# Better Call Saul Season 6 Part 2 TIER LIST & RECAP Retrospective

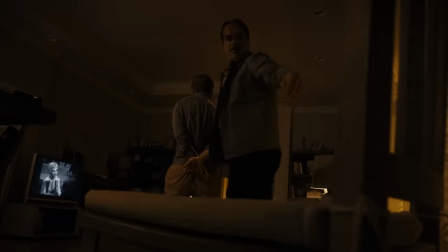Instead, Lalo starts tying Jimmy to a chair, and I love the cinematic shot of the camera being mounted on the chair as Lalo pulls it up for Jimmy.
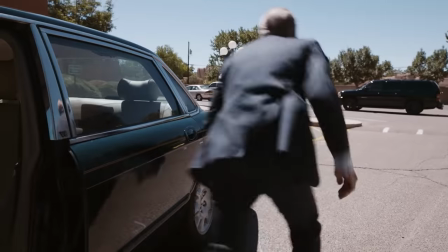It reminds me a lot of the shot from 604, the camera being mounted on the door to Howard's car, as Jimmy opens and closes it to put a cone in Howard's parking spot.
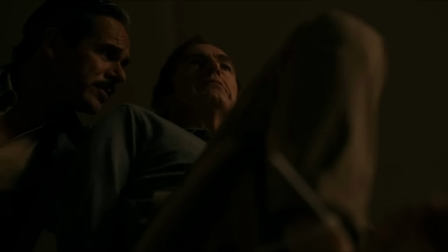As Lalo ties up Jimmy, he explains to Jimmy what happened to him in the season 5 finale in regard to the failed assassination attempt against him down in Mexico. Lalo states that he thinks Nacho is the one who double-crossed him and implies that since Lalo met Saul through Nacho, that Saul isn't trustworthy either.
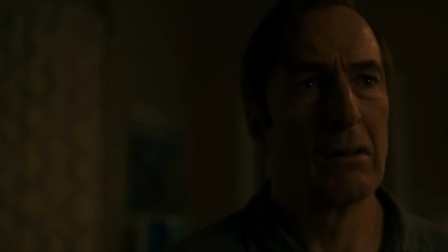Although Saul wasn't actively part of taking down Lalo, he has been adjacent to it due to being affiliated with Mike. Saul only got Lalo out of prison due to Mike's information and only survived bringing Lalo's bail money back due to Mike saving him in order to make sure that Lalo got out of prison.
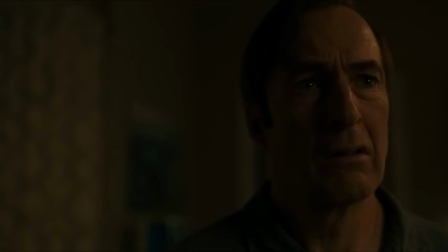Jimmy never helped orchestrate the assassination attempt, but he did become vaguely aware of it, along with Mike and his employer working against Lalo to get him killed.
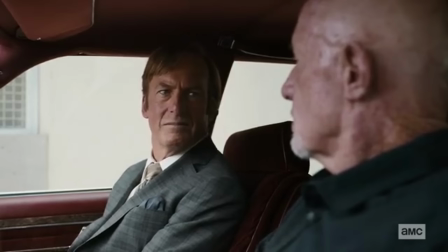In 509, before Lalo confronted Jimmy and Kim at their apartment, Jimmy realized while speaking to Mike in Mike's car that Mike's employer has the intention to kill Lalo now that he's out of prison.
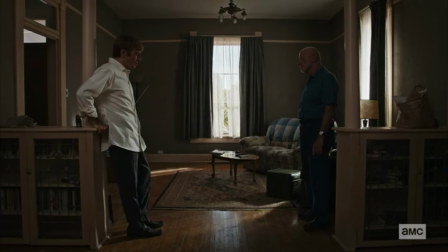Then, after Lalo confronted Jimmy and Kim in their apartment, Jimmy did eventually get vague confirmation from Mike in the Season 5 finale that Mike's employer would kill Lalo. Due to this, Jimmy obviously thought that Lalo was dead this whole time, which is why he's so surprised to see that Lalo's still alive,
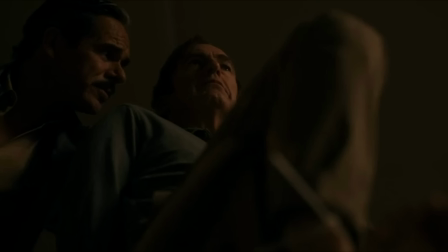with him now hearing the full story of what happened to Lalo and how he survived during the season 5 finale first hand. Although Lalo is accusing Saul of being in cahoots with Nacho, this is most likely just to scare the crap out of Jimmy,
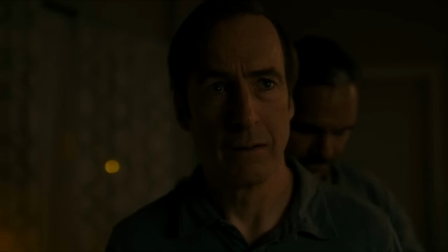and it works, continuing to add to Jimmy's trauma from the whole situation, which he'll have to deal with for the rest of his life.
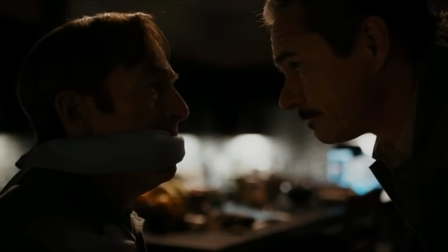As Lalo gags Jimmy, we can hear him saying the iconic it wasn't me, it was Ignacio line,
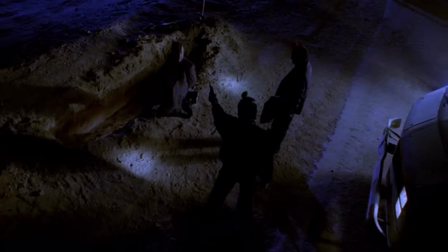giving a wonderful full circle moment to that original Breaking Bad scene which sparked the creation of Lalo and Nacho's characters in the first place.
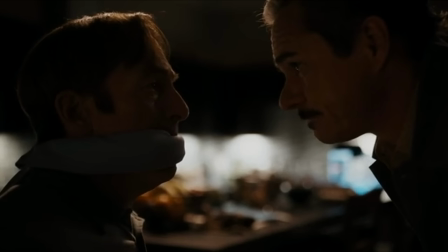Lalo turning up the TV and gagging Jimmy is not only to get Jimmy to stay quiet so this crime scene won't be discovered, but it's also subtext of Lalo effectively neutering Jimmy's superpower, which is his big mouth that Lalo is known him for.
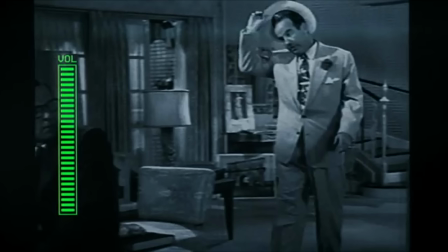Also, I can't remember if I mentioned this during my season 6 part 1 tier list, although I'm pretty sure I mentioned it in previous videos about 608, but the black and white movie that Jimmy and Kim were watching is called Born Yesterday. It's about a woman being told by her lawyer to marry her sugar daddy due to the fact that a wife cannot be forced to testify against her husband,
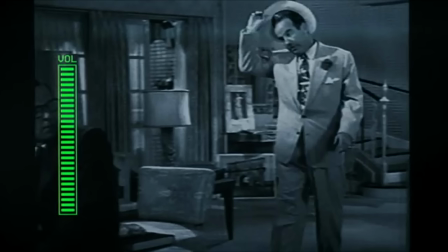which sounds a lot like the reason why Jimmy and Kim got married in season 5. Now although the black and white movies that Jimmy and Kim always watch do definitely relate to the story of the show, such as watching His Girl Friday in episode 509, usually these films are just actually selected from a list of pre-existing royalty-free movies for the creators to use without any cost.
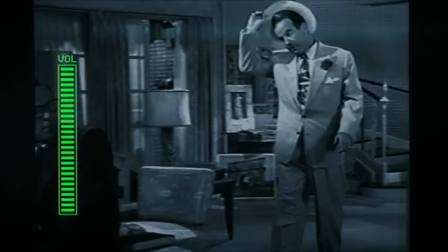Due to this, when the creators get questioned about these movies that Jimmy and Kim watch, they just state that there isn't actually much of a deeper meaning to them, and that they just chose what they're allowed to. That being said, all things considered, it's crazy how they're able to pick certain movies from their royalty-free catalog that actually do directly relate to the story of Better Call Saul.
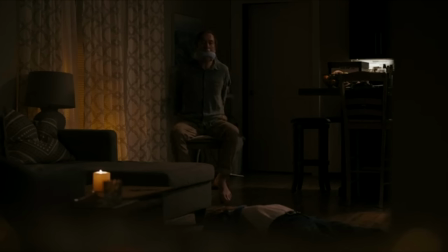Anyways, Lalo leaves Jimmy alone in the apartment, tied up and gagged to the chair,
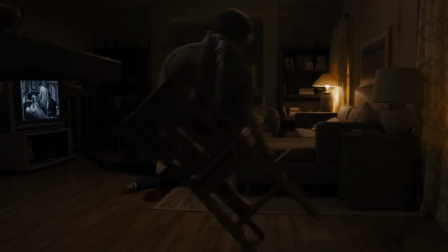with Jimmy freaking out about it so much that when he rocks himself back and forth, he actually falls over right beside Howard's body,
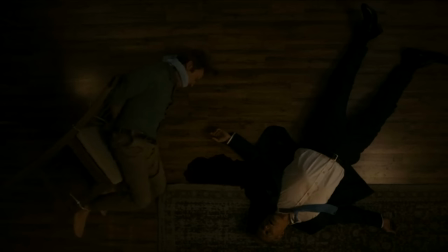now forced to stare at him. It's kind of poetic the way that Jimmy is paralleled to Howard's dead body in this top-down shot, but it's also kind of funny how Jimmy trying to get himself out of the situation just made it even worse.
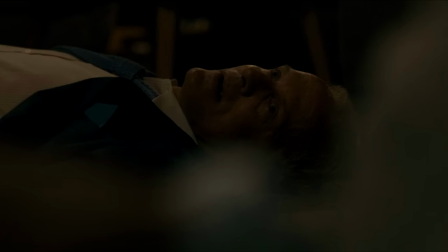Jimmy being forced to stare at Howard's body gives him time to think about the actions that he's done which have directly caused Howard's death, along with the situation that he's in in general.
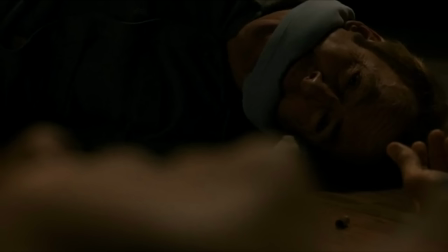In this moment, I wouldn't be surprised if Jimmy wished he was dead too, as he thought Lalo was about to kill him.
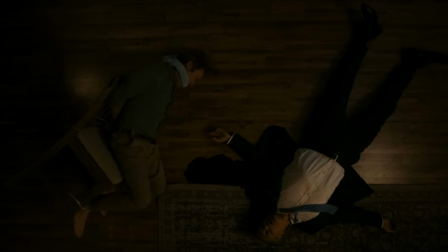This show has a way of giving characters the worst fates possible. When it comes to innocent characters such as Howard, unrightfully being killed is the worst fate, but for characters like Jimmy or Kim who have sins to atone for, the show manages to find fates that are even worse than death for them.
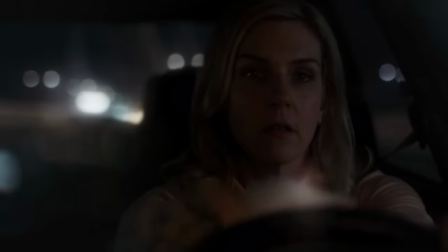We see Kim driving to Gus's house to complete the mission that Lalo has forced upon her,
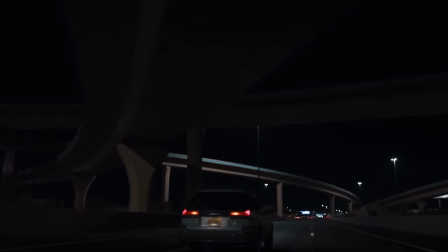and again we see Ray Sehorne's brilliant acting this episode portraying the shock and fear Kim has as she's most likely in denial about the situation that she's even currently in.
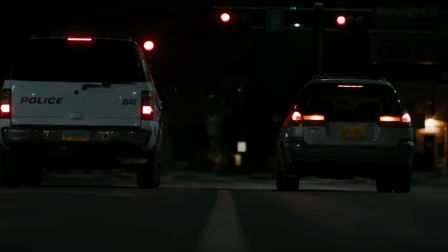As Kim stops at a set of lights, some police pull up beside her in the other lane, giving us tension, wondering if Kim is going to speak out to them or not.